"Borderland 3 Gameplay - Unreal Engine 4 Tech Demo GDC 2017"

Hey, everybody. Any fans of Borderlands in the house? You're probably going to like this. This is Brian McNett. He's lead shader artist from the Borderlands team at Gearbox. I'm on the Borderlands team right now. We're going to show you some technology that we're building within UE4 that will power the next Borderlands game. What you're going to see is not a video game, it's a technology demonstration.
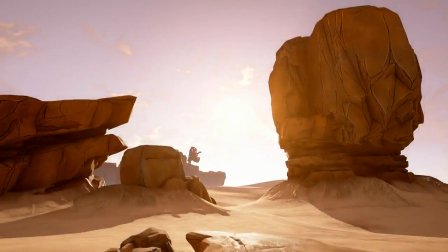(0:25)
We use Unreal Engine 4 to render a non-realistic art style, the style that you've come to know as the Borderlands art style. This is a very simple scene. Now, I want you to remember that the Borderlands art style is sort of represented by a confluence of techniques.
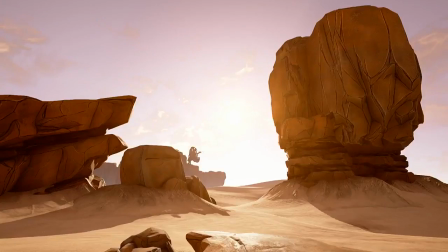(0:41)
Most of the Borderlands art style comes from the content itself, the form of the environment, silhouettes and movement of characters, the color and line work within the surfaces of objects. But there's some fundamental rendering technologies that contribute to the look that we are exploring for the next generation.
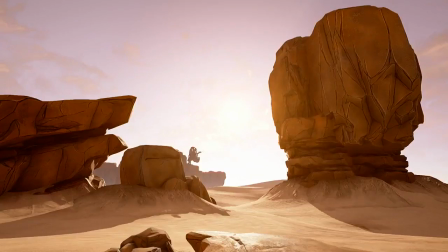(0:56)
Now, I think the technique that most of you probably attribute to Borderlands the most is the edge outlining. It's not cell shading, but we do outline the edges.
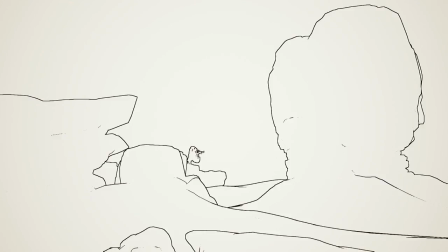(1:05)
And if he goes into the black and white view, you can see this approach for Borderlands 2, Borderlands 1, and Borderlands the pre-sequel. This is a standard Sobel-Feldman edge detection operator. It's a solid, uniform line weight around the outlines of objects that we detect in the rendering.
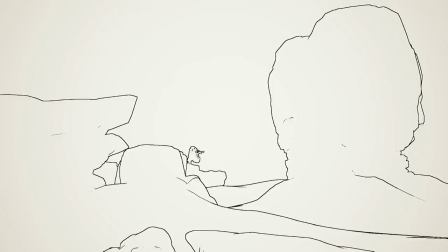(1:22)
Now, we want to evolve this look for the future. We want to make it more natural and basically next gen.
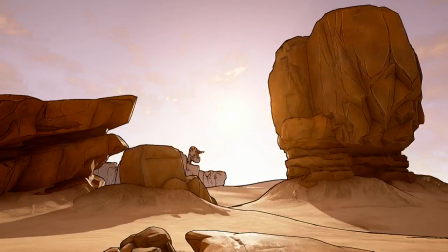(1:29)
Then we go to variable line weight. This is really important. We also want to do inside silhouettes and edge lines.
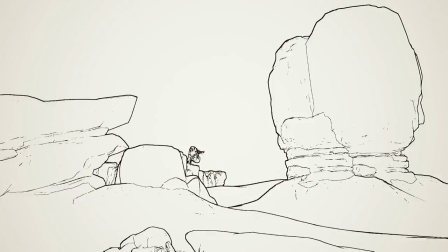(1:37)
So if you look at the black and white view again, you can see that there's detailed line work with a variable line weight on the inside of the objects now to highlight more detail in the scene. But with variable line weight on both the inside and the outside of the edge lines, we can now kind of show detail that's affected by the lighting and the orientation of the camera.
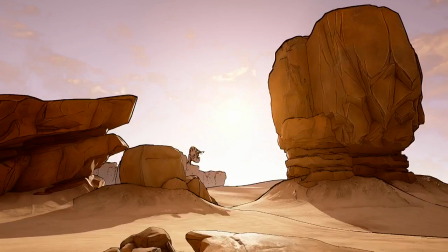(1:56)
So we can look at the scene again in color. And now, edges are only a part of it. The surface materials themselves are very important.
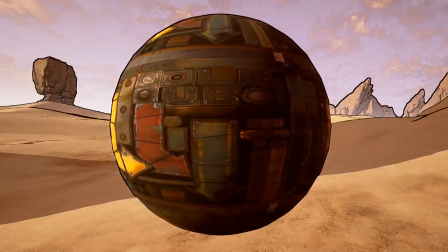(2:03)
The artists contribute to the look and feel of the graphic style by how they paint the materials.
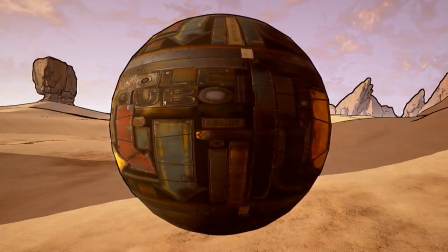(2:08)
Now, this is a test sphere, and it shows some materials, a material on there.
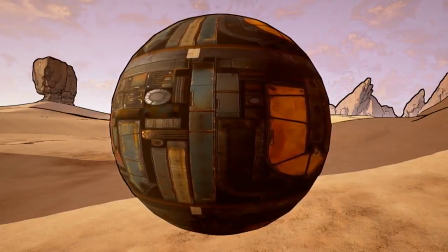(2:13)
And you'll notice there's little black outlines, edges around it. Those black outlines are drawn into the materials themselves, and they're kind of similar to that edge outline, but they're drawn onto the material.
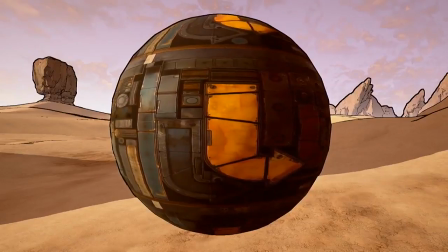(2:22)
We want to render those edge outlines in ways that aren't affected by the lighting of the scene.
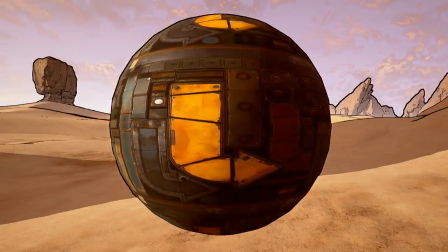(2:27)
So now we can isolate those, and we can make them look like wet ink.
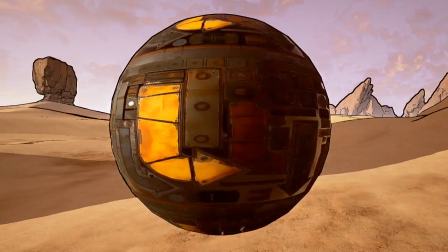(2:30)
So you'll notice that only the black outlines are reflective, like as if it's a wet ink, or we can make them look like metal.
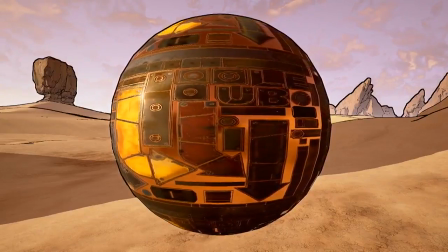(2:36)
Or we can keep them as solid black lines, just like the edge outlines in the scene.
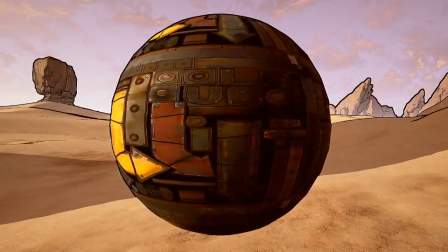(2:41)
And now they're not taking any light at all. There's no highlights there.
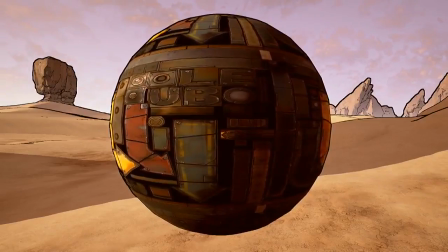(2:43)
This is really important for the artist's scribbles and doodles and cross-hatching, which simulates shadows, to come through for the scene.
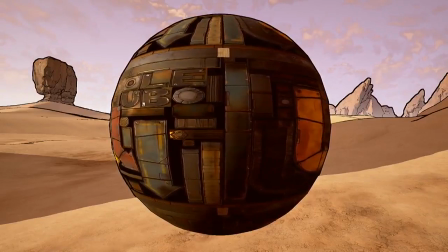(2:51)
The neat thing about this test sphere, though,
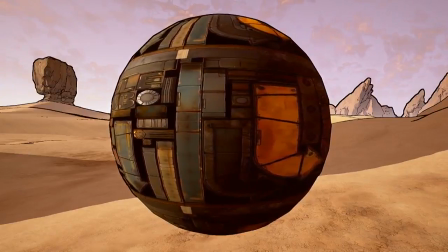(2:53)
is it also gives us the opportunity to show you how we can use a similar technique to actually render cross-hatching dependent on the lighting in the scene.
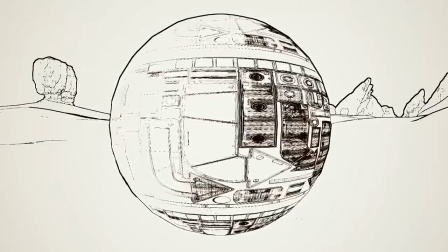(3:02)
So if he goes to black and white view and brings up the cross-hatching, you'll see there's now a cross-hatch layer which will render shadow only where shadows exist,
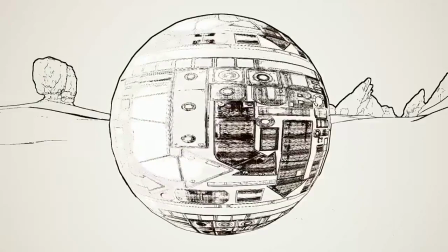(3:09)
and in fact render highlights only where highlights exist. These are custom materials that are on top of the base material that add to the complexity of the scene.
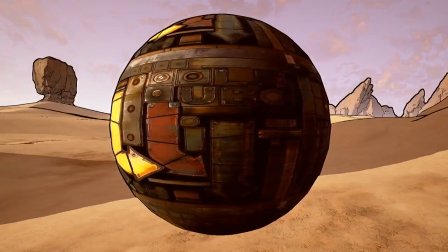(3:18)
The other step, though, is, in fact, let's look at a production asset. I want to see this in a production asset really quick.
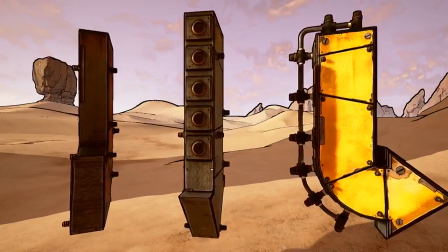(3:24)
This is a very Borderlands Gearbox-looking production asset rendered in Unreal Engine 4.
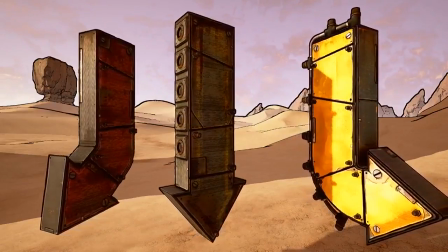(3:33)
You'll notice that even the little bolts on those objects are casting a little shadow, and those shadows are taking a little bit of crosshatch.
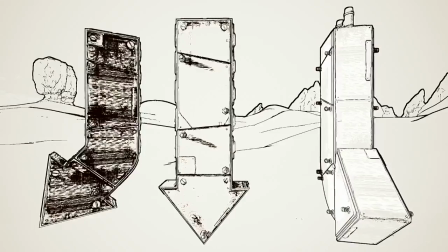(3:39)
That's that custom crosshatch layer there. And we can see it again in black and white.
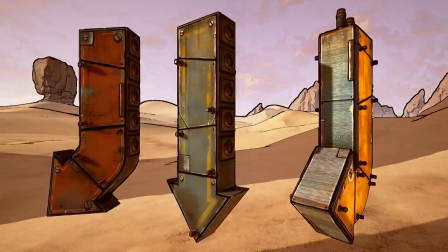(3:44)
Now, one of the problems with this approach, though, and why we had to advance even further, is in the Borderlands work that we do, we tend to do a lot of kit bashing.
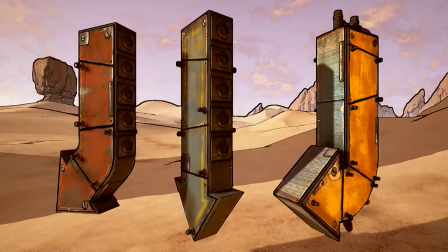(3:52)
We'll use assets in lots of interesting ways, lots of different ways. We'll scale those assets up and down.
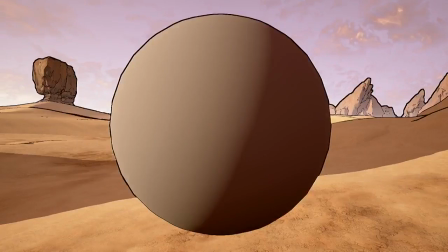(3:57)
And when we scale an asset up, it will actually change the scale of that cross-hatching, which makes it inconsistent with the line work that we're doing on the edges.